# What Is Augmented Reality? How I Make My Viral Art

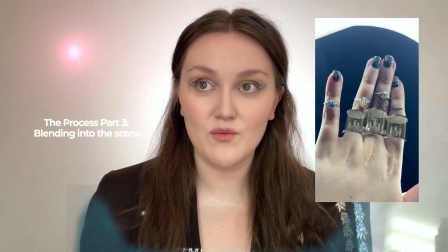[3:13]
I need to guess the exact size of my hand and maybe I guessed wrong so I have to go back in and adjust things make the glass
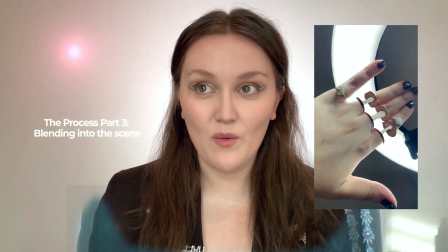[3:20]
looks too thick maybe something doesn't look right or it's just it's just not working yet so I have to adjust it before I can then capture the final video for the see-through effect I got a lot of comments saying maybe it's some kind of AI maybe it's some kind of filter or some kind of camera within a ring that's all very cool but this is not using AI a lot of people confuse AR and AI and it's totally separate topics and if you want to learn more about that you should just look into the differences between those two definitions i know for people who are super new to any of this kind of thing that it's easy to get them overlapped but it's totally separate technology you can use the technology together but it's not inherently related or the same thing so what i did is i just eyeballed the color of
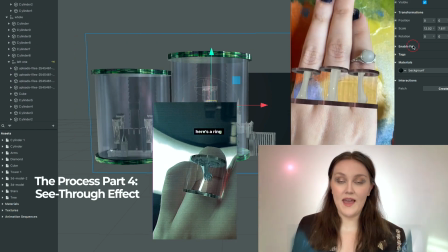[4:02]
what the background would be and in some cases i just used an image at the same angle that it would be at as if the hand wasn't there for effects if you're a
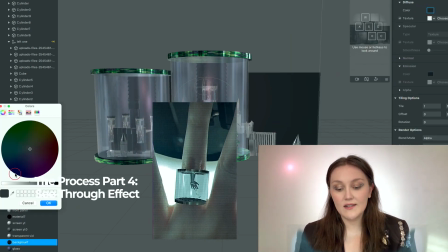[4:10]
creator i think it helps to make ar more interesting if you can include things that look very realistic mixed in with the things that are just not possible at
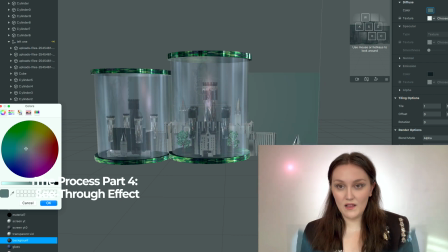[4:18]
all i think for any of my things that i've had that go viral there's an element of something digital that looks real and even
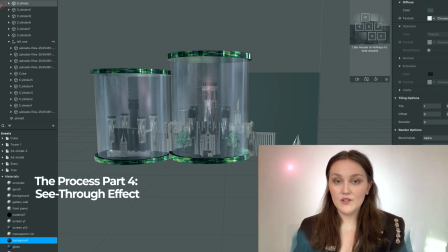[4:25]
sometimes i want to put in something real that looks digital for me i'm kind of used to this process because i came from a background of hyper-realistic
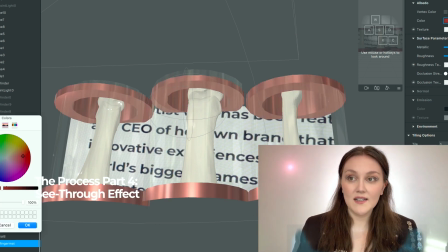[4:31]
painting so i can kind of speed up that process and guess the elements the texture of the glass,
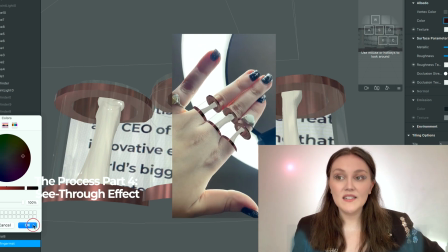[4:37]
how thin or thick it should appear based on the details of reality without taking up too much of my time.
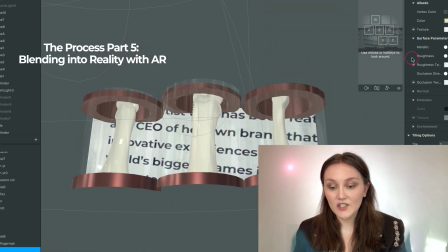[4:44]
So for example, for this ring, I just had to guess the texture of the rings, the size of the rings, how dark the metal should be, where the light should be coming from, so it looks as realistic as possible to be able to make it in that time frame before I'm turning around
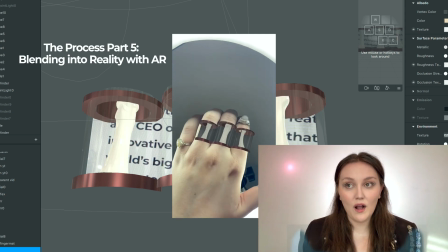[4:56]
and capturing the video. You can see here how if the color is slightly wrong in the tone or the shade, it's going to ruin the whole effect.
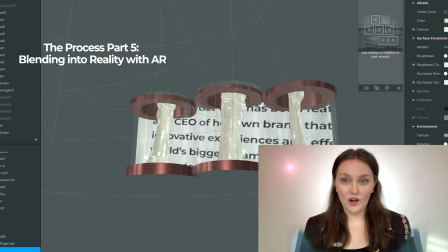[5:03]
It's just not going to hit the eye the way that it needs to. This happens a lot in AR because the amount of the effect can react to the physical scene is limited right now,
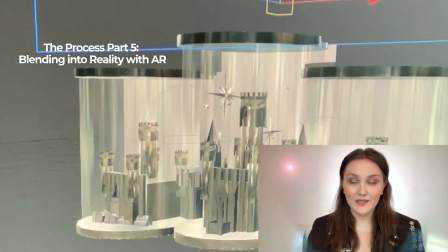[5:11]
but in the future I imagine things will be able to adjust and react really seamlessly with the environment to look super realistic as part of the effect. I'm just kind of forcing that now and that's where the realism comes from. So once we have that, I can capture the effect.
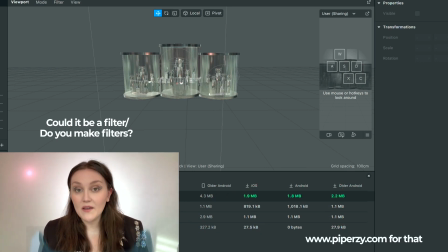[5:24]
This could be published as a filter. I do also publish filters and I make filters for brands of all kinds and all sizes for big companies, for marketing campaigns, any kind of realistic down to quizzes and gaming kind of filters. It's the same software I'm working in the same space and that's who we are as AR creators. I usually just use my effects for my videos and I don't publish them publicly on my page because in order to use them you would need the same tracking image that I'm using. I usually just publish the ones that can be like widely used. So how did I even get into this? How do you get into this? How do you make your own ideas? Where do you start? For me I believe we're gonna live in a world covered in augmented reality. There are so many exciting applications for this technology. Autogmented reality creators are excited for the whole world of experiences that AR can bring us for fun and for art, but also for accessibility, education, marketing, gaming, for connection, advertisement, fashion, and so much more. And what does that mean? What do I mean by that? Imagine a world where you can see live subtitles on anyone, or you can walk by a restaurant and see what their hours are, how long the wait time is, without ever even having to open the door. Imagine a world where you can cut back on your scrolling addiction by placing a physical version of an app in only your bedroom. Things make sense in certain areas. Information about cooking makes sense when you're in your kitchen. All those advancements that we've made to assist us are flowing through the same devices in our face, giving us the same experience physically over and over again, just looking at a screen.